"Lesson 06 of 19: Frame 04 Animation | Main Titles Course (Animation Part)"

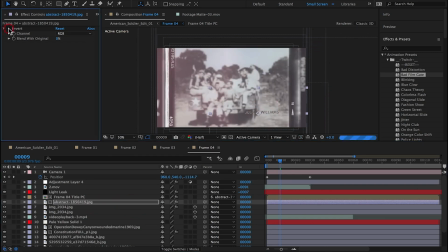4:18 It's obviously challenging to see the title with this video being placed in here.
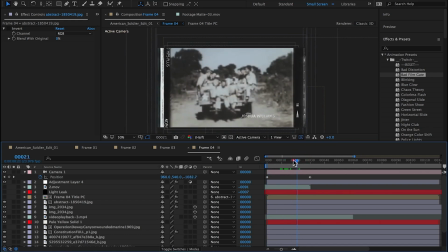4:28 So that's something we'll have to play with as well. For now, it's fine how it is.
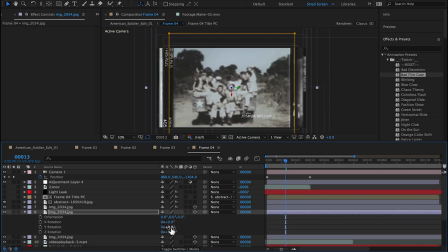So I've applied the camera lens blur to one of the framing devices in the foreground,
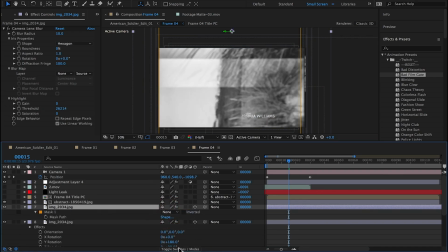5:00 and I've blurred it more so that it appears to be closer to the camera and out of focus.
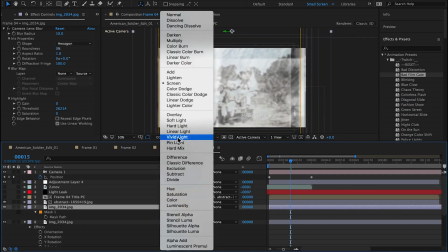5:06 So I'm creating some depth by doing this.
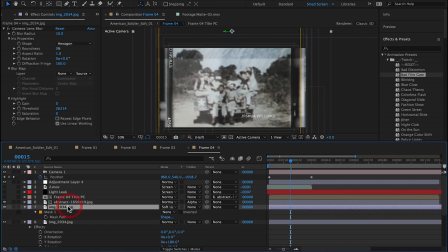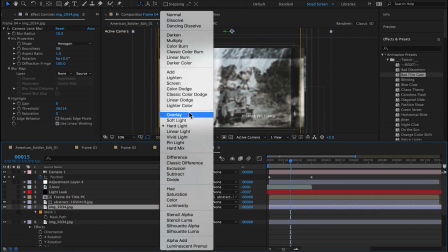5:15 trying some different transfer modes. I experiment a lot with transfer modes.
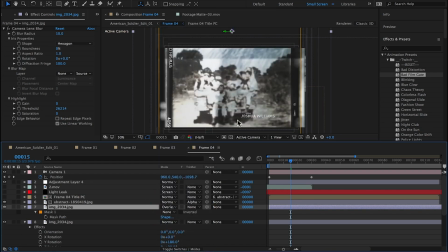5:19 It's a big part of my design process.
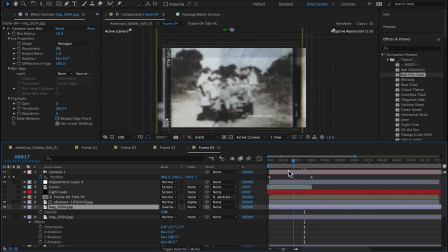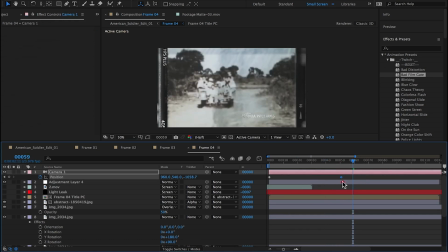Again, just playing with how much I can get away with pushing in with the camera on the video image.
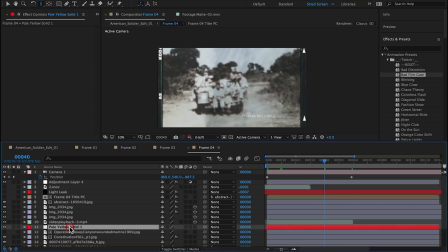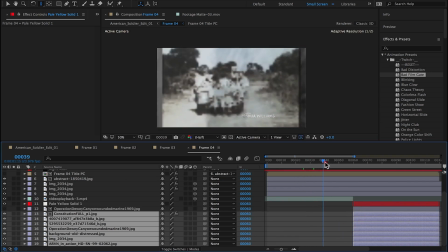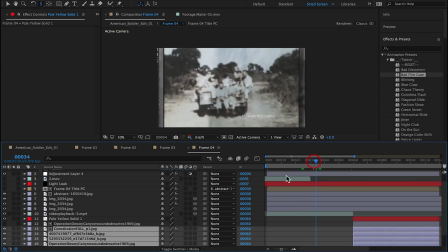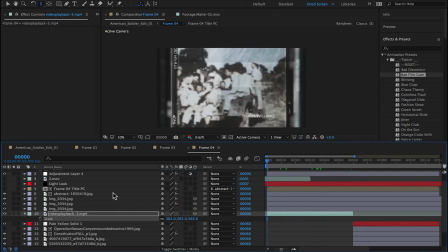6:24 Layer 7 was more of a texture layer, and it was not working for me. It was too distracting, so I turned it off. Applying camera lens blur to another framing layer, as well as the video layer.
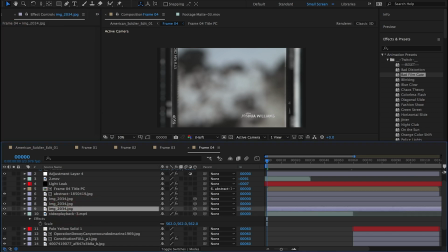6:44 So what will happen is the foreground framing layers will start in focus, the video will start out of focus, and then they'll reverse,
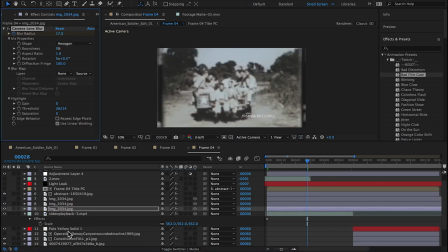6:56 as you can see here.
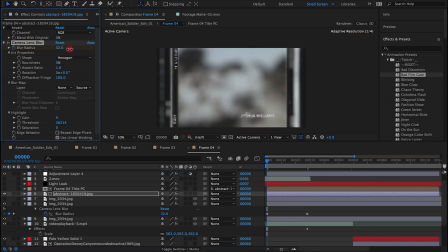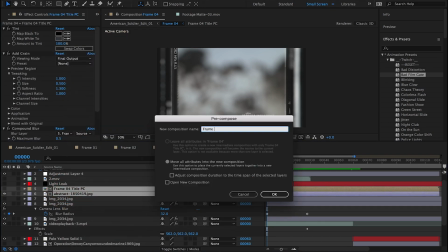7:17 I'm pre-composing the text layer like I have in previous scenes.
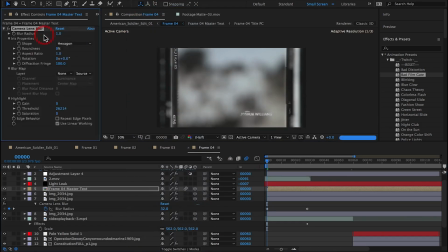7:27 I'm playing with camera lens blur on the text layer as well.
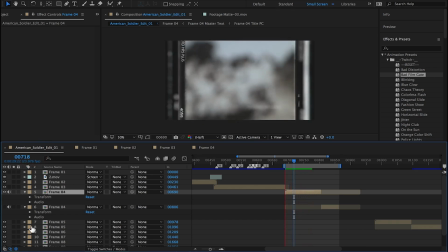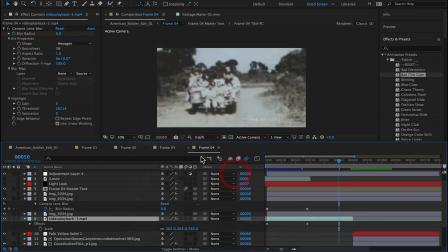7:49 Here I'm playing with another Red Giant Universe plugin called Carousel.
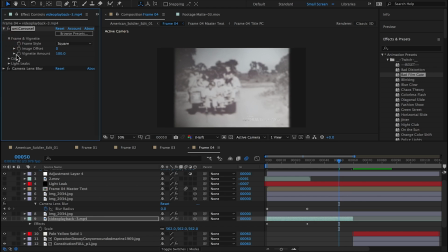7:57 I'm not real sure why I wanted to apply Carousel to the footage. The footage is already low quality, grainy, it looks old. I think my thinking was that maybe
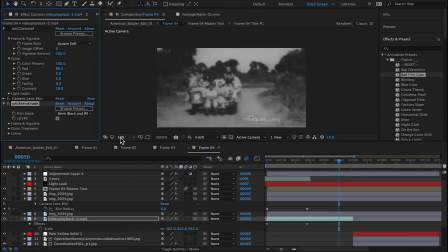8:15 applying some film grain or flicker, maybe a soft border would help give the footage something extra.